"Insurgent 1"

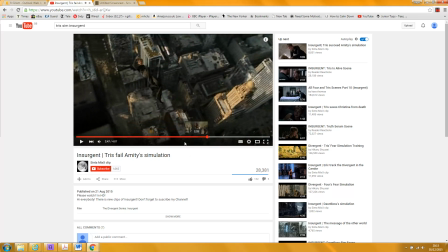[8:25]
And the cut back to her showing that she's still in the sim is
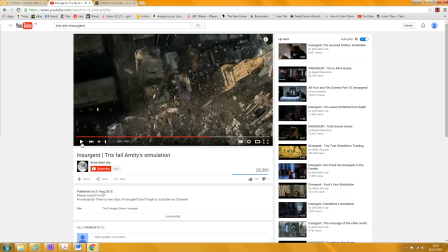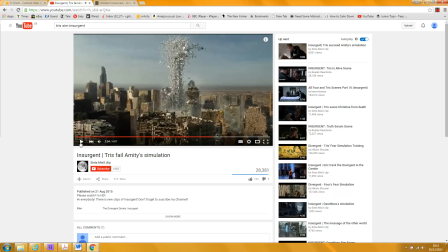[8:37]
I think a surprise for the audience. Got a sort of helicopter shot here moving around the building as it breaks up,
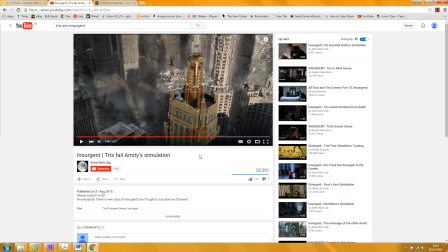[8:47]
and the camera is rotating inside the sim as well to make the link between the two scenes.
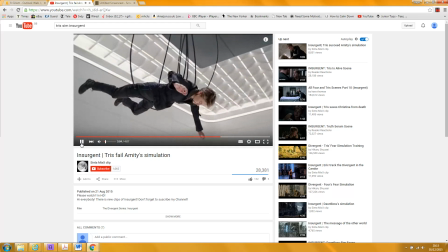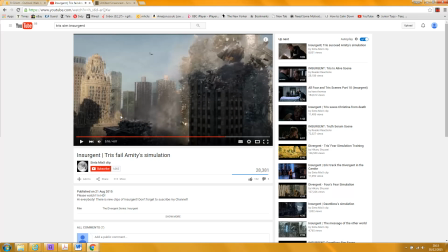[9:02]
I think we should probably talk about the blood trickling down to show that even though she's in a sim, this is having a very powerful effect on her.
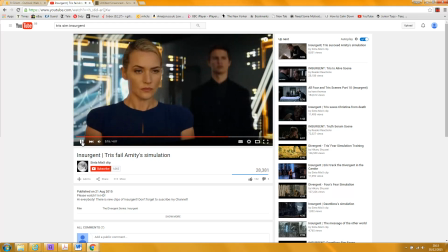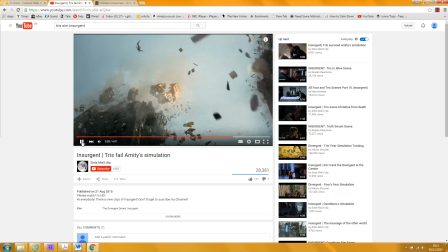[9:20]
I mean, there's an enormous amount to unpick here.
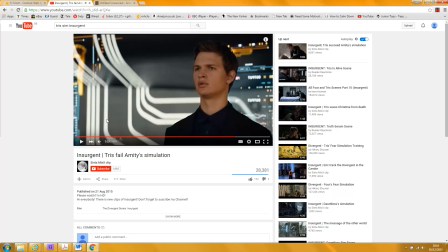[9:24]
The reaction shots, the camera's constantly in motion in this sequence when it's in the kind of control room. Just about to run out of time, so I'm going to stop this and record you another one.